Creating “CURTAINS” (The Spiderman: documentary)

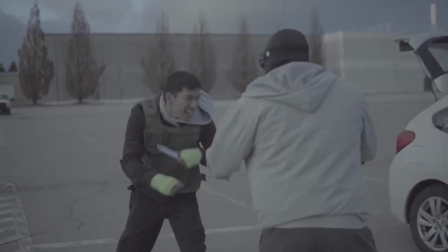8:16 the fights ryan and i wanted to do something different we didn't want it to be
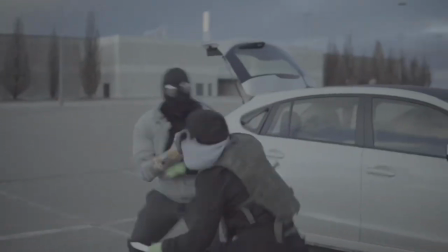8:21 like the other episodes where their fights were more slow lackluster and generally
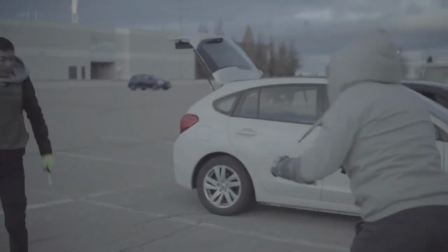8:26 uninteresting we wanted to feel more realistic now ryan
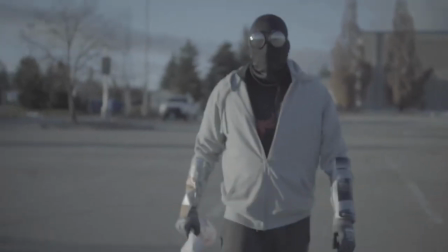8:31 always wanted to make rhino's character use more pro wrestling moves like he just wanted him to
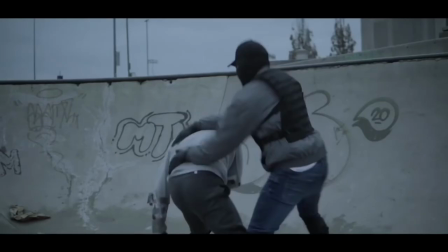8:37 be larger so that gave me the idea of making everyone fight in a totally
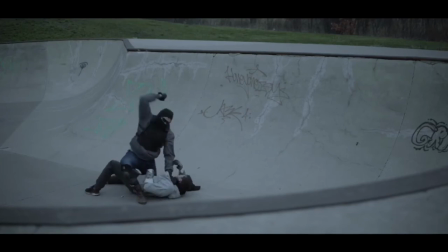8:42 different way like no one does the same attacks for choreography we
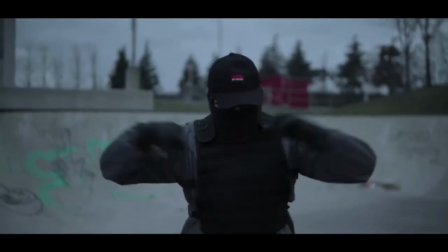8:47 used like uh styles from boxing a little bit of cali some Krav Maga
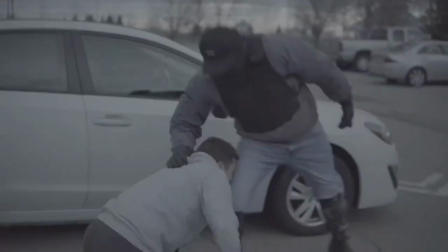8:52 and of course for Rhino pro wrestling and that made the fight feel really
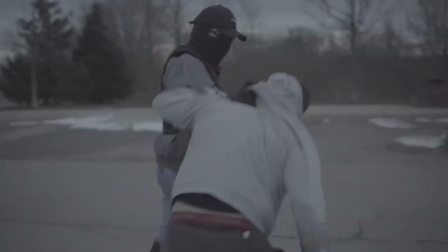8:58 different and what makes both fights special is that if you notice Spider-Man's actions are all reactions to what Sin Eater,
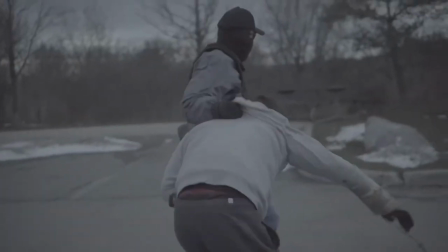9:07 my character, and what Rhino do.
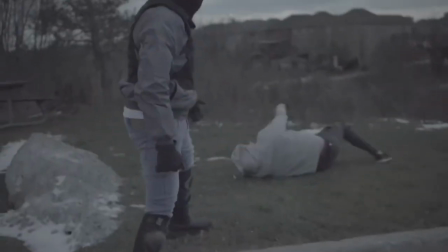9:09 You'll notice that a lot of his attacks are counters to the villain's attacks and it gives a different feeling of Spider-Man not really attacking but
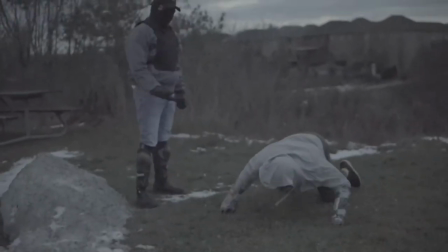9:18 he's like defending for his life i really hope you guys enjoyed this choreography i worked hard and i really put some thought into it to make it
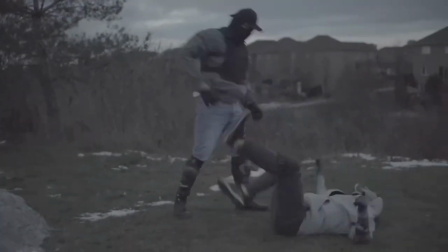9:27 feel different i didn't want it to be slow i wanted to be more quick like
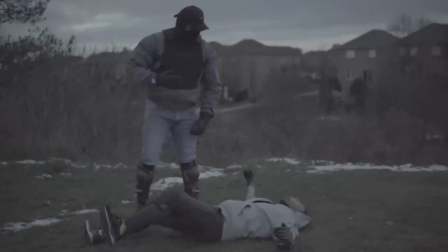9:31 brutal fast and especially for rhinos fights i didn't choreograph it but i approved
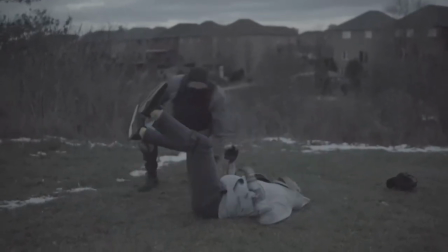9:36 of what ryan and phil the main actor came up with and i really think that it just gives a different feeling and it's not
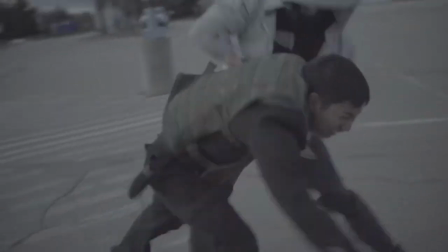9:44 like seeing the same fight twice so i really hope you guys enjoy it i
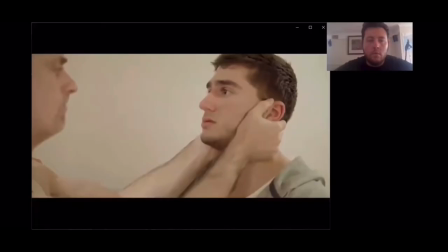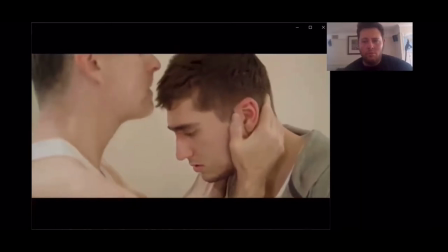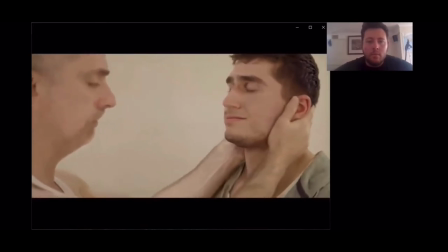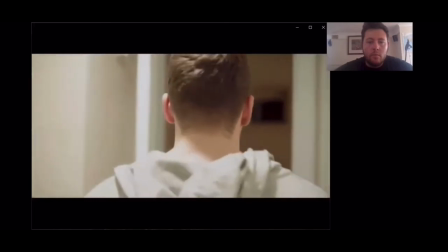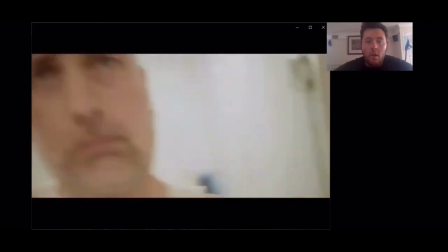10:11 just want to say oh wow
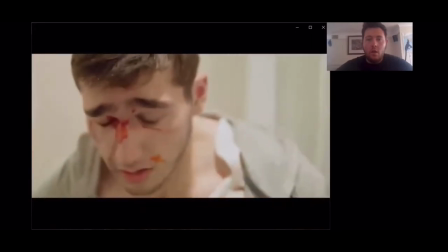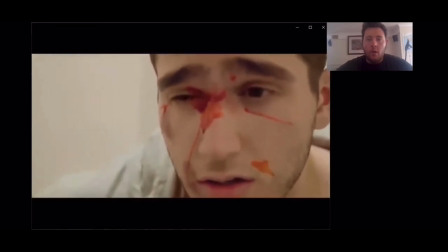10:25 hello
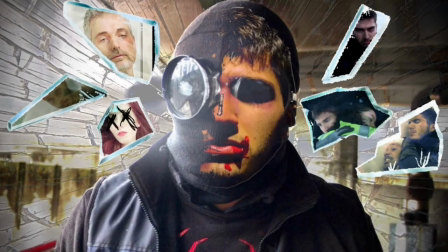10:35 everyone marco uh from the nut allergy productions team and today i'm here to talk about uh and analyze three very important scenes from the uh spider-man Episode 5 Curtain's finale.
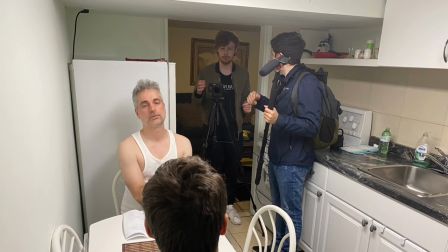10:49 Maybe the biggest in the movie and for the series. It is the pinnacle. And that is the Uncle Ben scene. So we have Phil, of course, as Peter.
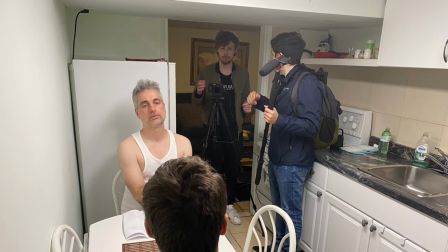11:02 Pat is Uncle Ben. Both acted so well. Really, really fun and awesome to hang out with Pat and Phil as well.
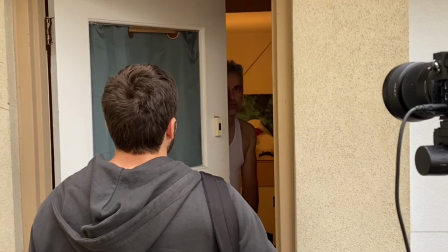11:10 Pat being an amazing guy. And with that came his really amazing acting.
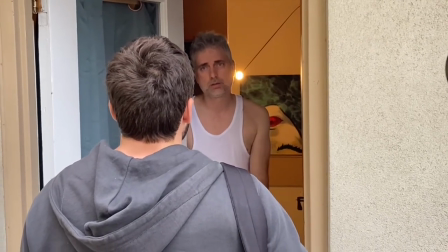11:16 for such a key role and so originally um ryan sat us down this was before we started filming ryan sat us down um talking over the script uh
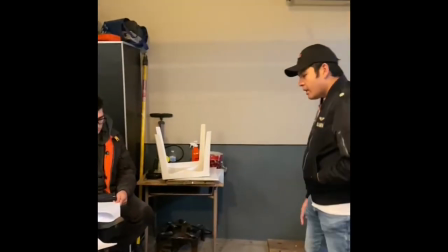11:25 nailing out the storyline and whatnot and then we got to this scene sort of everyone in the room knew how important this scene was for
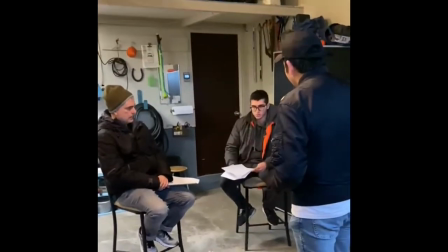11:33 the story but also for the movie and the more and more we got into filming and whatnot we knew we had to nail this scene we had to nail
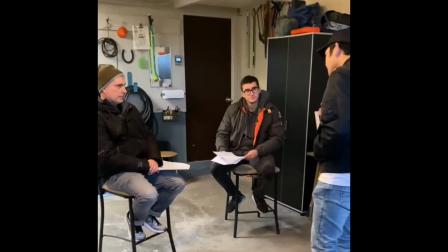11:41 the scene for the story as i said for the for the movie we had to I nailed it because it elaborates on Peter's individual
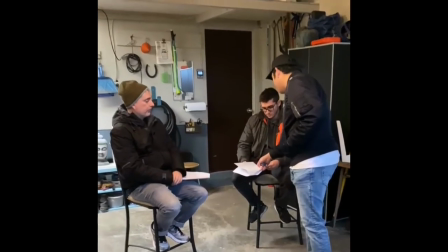11:48 character, Uncle Ben's individual character. And once again, this was sort of a magnum opus.
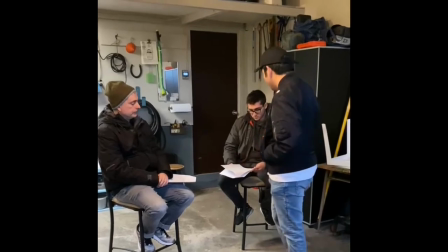11:53 This is the pinnacle of the movie in this series.
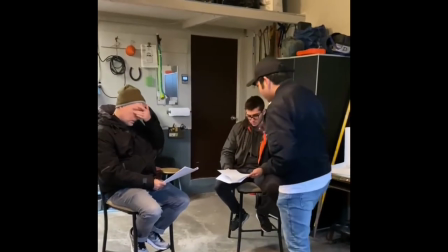11:57 And so this scene was actually filmed twice before we settled on the cut that entered.
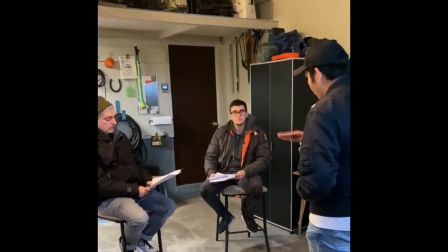12:05 Well, twice in total. Once we had the film in and then one time, the last one we settled on for the one that went to the film.